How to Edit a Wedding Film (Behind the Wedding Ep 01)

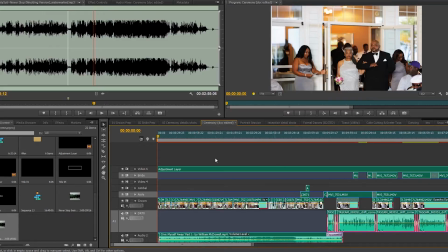This is the ceremony. They get a doc edit, so this is a full ceremony edit.
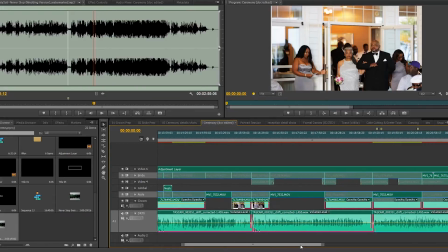I haven't actually went through the ceremony yet to figure out what part of the ceremony I want to put in the actual film.
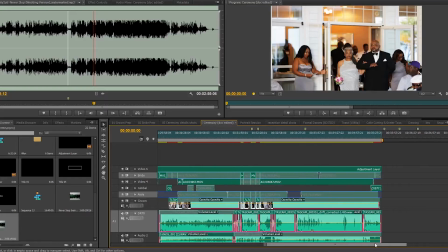I know I want to get the part when he came down the aisle,
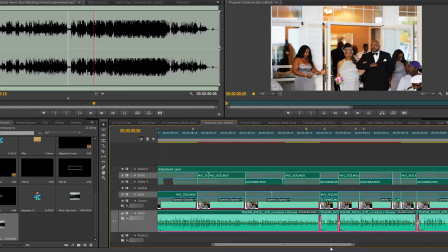when she came down the aisle, and there's a couple good parts for the pastor that I really want to use. And then I think I'm going to use the part where they read from the Quran, a little bit of that, and then I think a little bit of their vows.
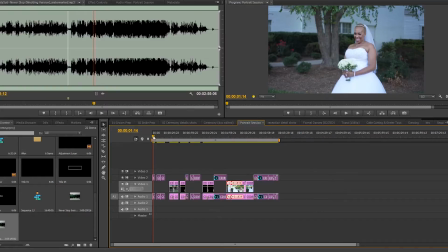This is the portrait session. I shot this on the 6300. So we got some good shots here. Shot this on the crane. As you can see, it's really smooth.
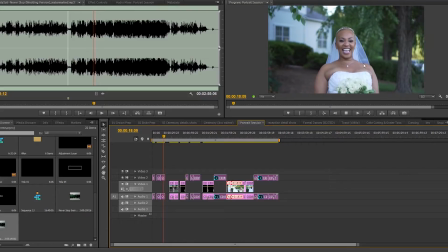Look at this is a crane at 120. The A6300 on the crane at 120 frames per second.
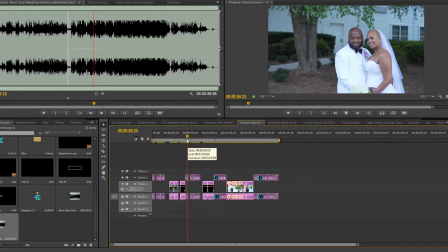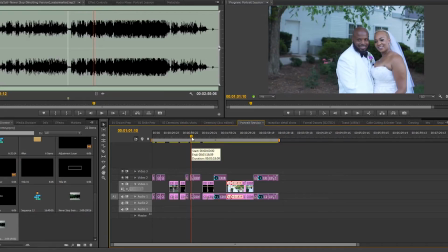Whenever I'm shooting, my wife did the photography, so whenever I'm shooting, while the photographer's shooting, I normally put it into slow motion, and shots tend to come out better.
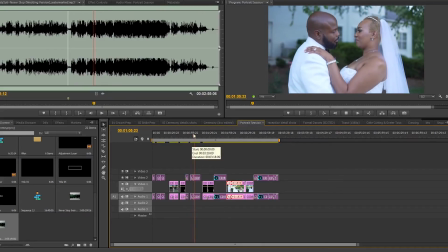And then when I actually just shoot them head on, sometimes I'll switch back to 24.
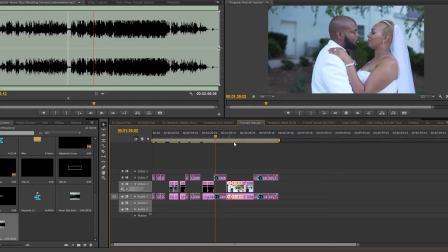Just depends on what I want. But as you can see, the crane is super smooth, and it's a lightweight package.
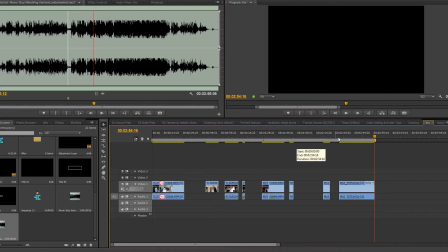And this is I think this is a behind the scenes of me shooting.
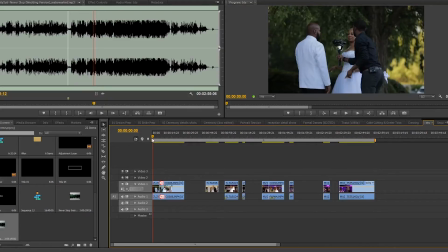Let me see. So that clip, that's me using the crane. And as you can see, it's just real smooth and it's lightweight. I used to use a DJI Ronin M, but this is just a lot lighter, smaller, and I literally put it in my over-the-shoulder bag,
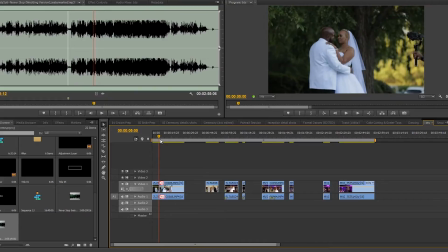and I can just use it whenever I can use it any part of the day versus having to carry around a Ronin M.
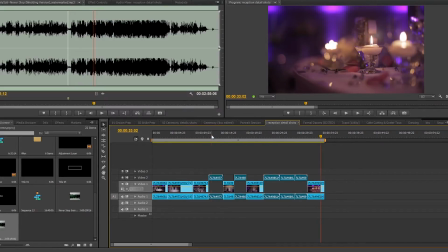Some detailed shots of the reception, like this. The purple lighting is really nice.
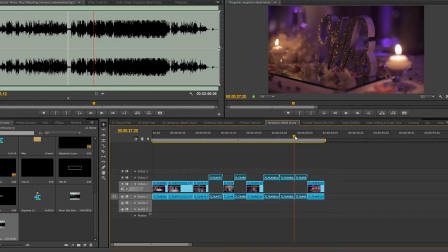I can't remember at the time right now who the planner and designer was, but I'll definitely plug that in the video. But the decorations were really nice.
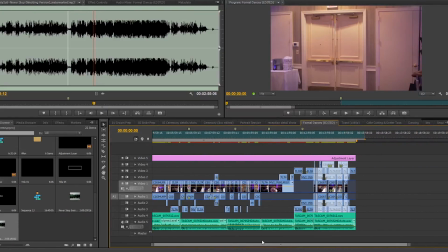This is a formal dances. This is all edited already because they get the doc edit, so they get all the dances.
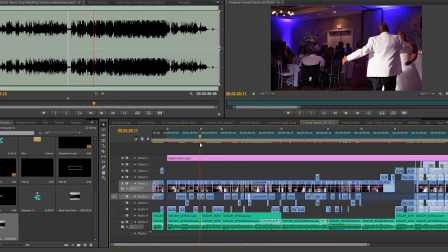So we lit this up with the Aputure 120 BT and also the Praclite 602.
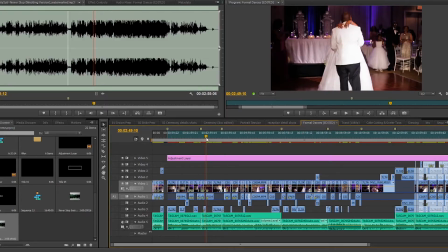I really like both of those lights. The Aputure light is more powerful, so I definitely use that for toast.
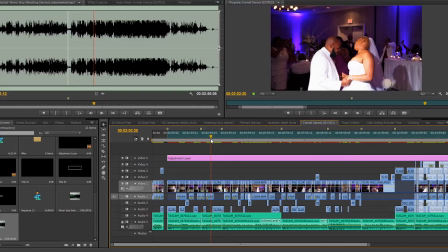Like at the actual speaker, I really like the CO2 because it's smaller, it's portable, it's bi-color.
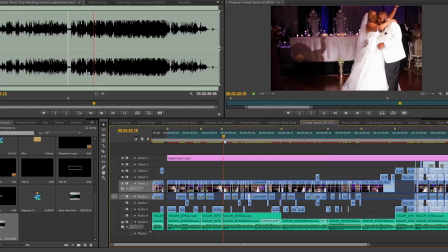So I can do a lot more stuff with it without having to add gels and stuff like that.
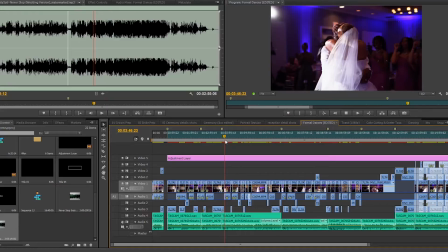And we like shooting with the lights because we can get shots like this. You get that flare.
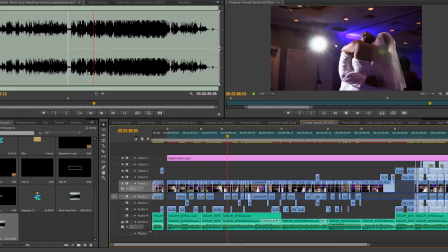I'll typically try to put a couple, I'll get at an angle to where they're in front of the light so you can get that flare.
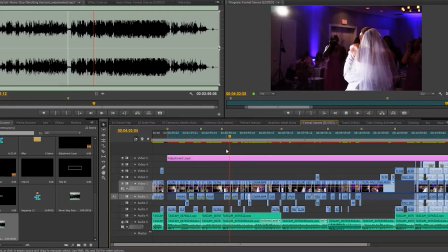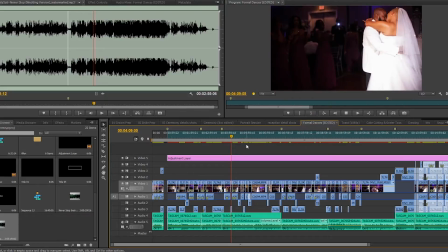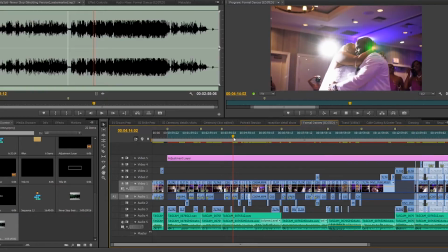And just get a nice little backlight.
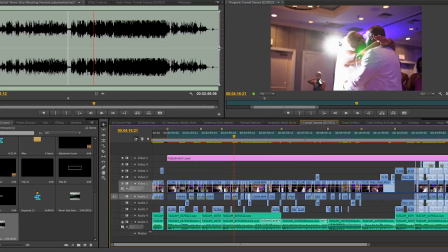I think that's the CO2, and then I think we have the Aputure on this other corner of the dance floor. So you just gotta adjust your settings accordingly depending on which side you're shooting from.
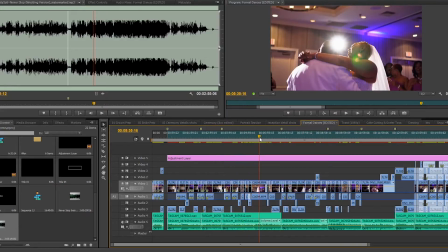So that's the formal dances.
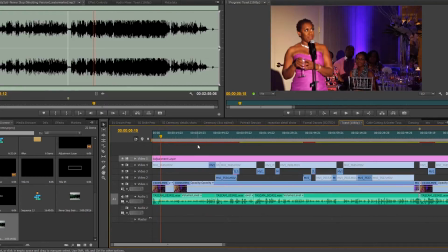This is the toast. This is with the Aputure 120 BT, the tungsten version. They also now have a daylight version.
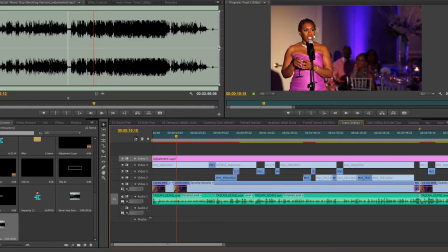So as you can see, like this really basically just throws a lot of nice light on the person giving the toast.
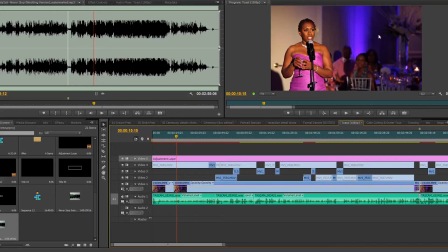And then we'll typically try to have the venue turn the lights down at the reception. And what happens is when you turn the lights down, then you see all this nice, pretty uplighting. And then we just light the person giving the speech up. And then also now that I'm using the 6300, now I have the 6500,
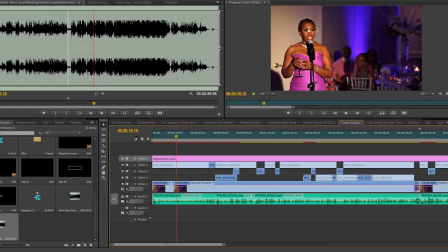I can use face detection to make sure it's just focused directly on his face. And that makes it really easy when the background is darker and only the light is on the person giving the speech. Basically, the camera doesn't have to think about what's to be in focus.
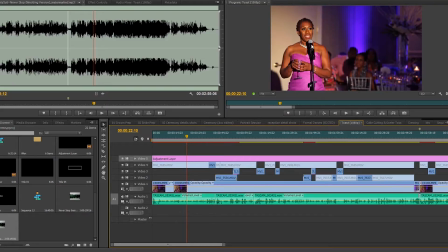And we also use the Shure microphone. That's the UR2 and UR5.
So let you see what it sounds like. She knew I didn't have any family here,
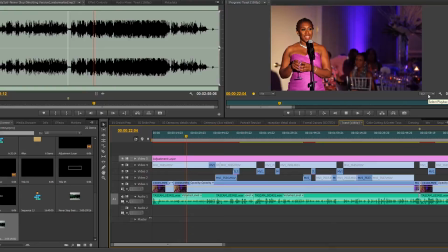So every single time I went to sing, Doreen would show up and she would drag her sisters along on occasion.
I'm getting a couple drop frames, but it has color correction No matter who was adjustment later on.
So that I knew I had family there, and her favorite song.
So that's the toast. So this is the cake cutting. For this, I'll take the 602. I have it on a cheetah stand, and I'll lift it up to illuminate the area that we're gonna shoot the cake.
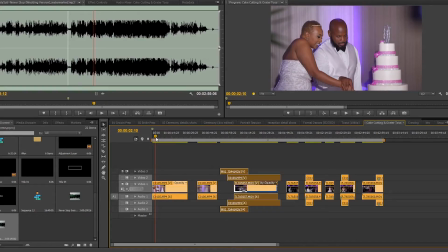And the reason why we do this is we're doing photo and video. So now, not only does the photographer not have to use flash, but the photographer, us, my wife, which is the photographer, and me doing video, and we have second shooters, all four of us can work off of the same light
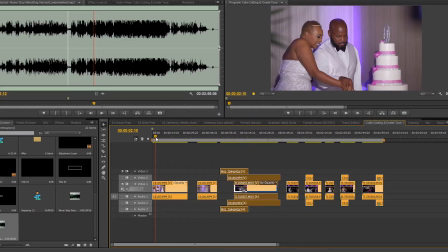versus the photographer's popping flash, me using a constant light. It just makes it a lot easier when we're doing both, because now we can light it up, and we both kind of already know what the plan is and how we're going to light everything throughout the day.
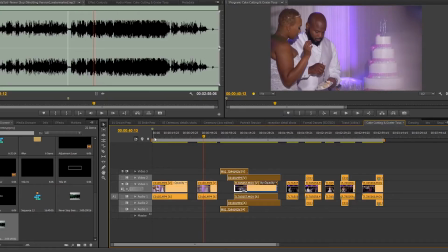Because see, like if we do use flash throughout the whole cake cutting, you're just gonna see that flash popping off through the whole thing.
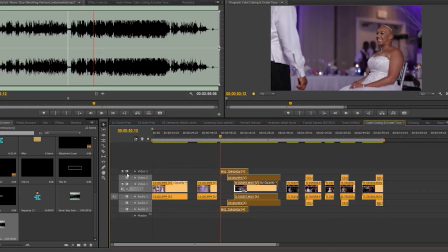I mean, it's not a bad thing, but you know, we just want to really give ours a professional look to it, to make it look like a movie. And you would never see flashes and stuff like that going off in the movie, but we just want to try to deliver a product that really makes them feel like they're the star for the day.
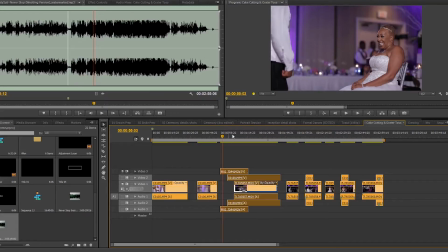See, look at that constant light. I mean, that's the 120. And you can see he's blocking the light now, but when he comes down, look at how it looks. Oh, that's gorgeous. And then this is show you another angle.
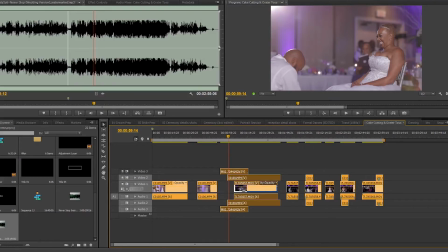We multicam everything with pluralized 4. Sync it all up.
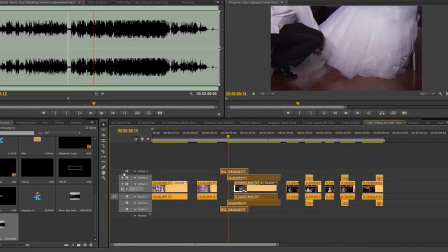So now go to this angle.
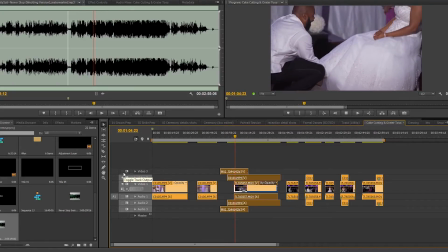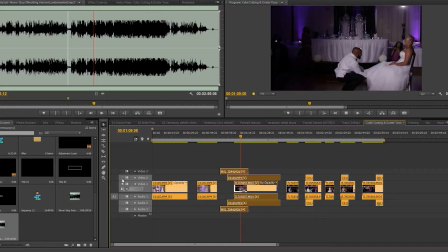Here's another angle.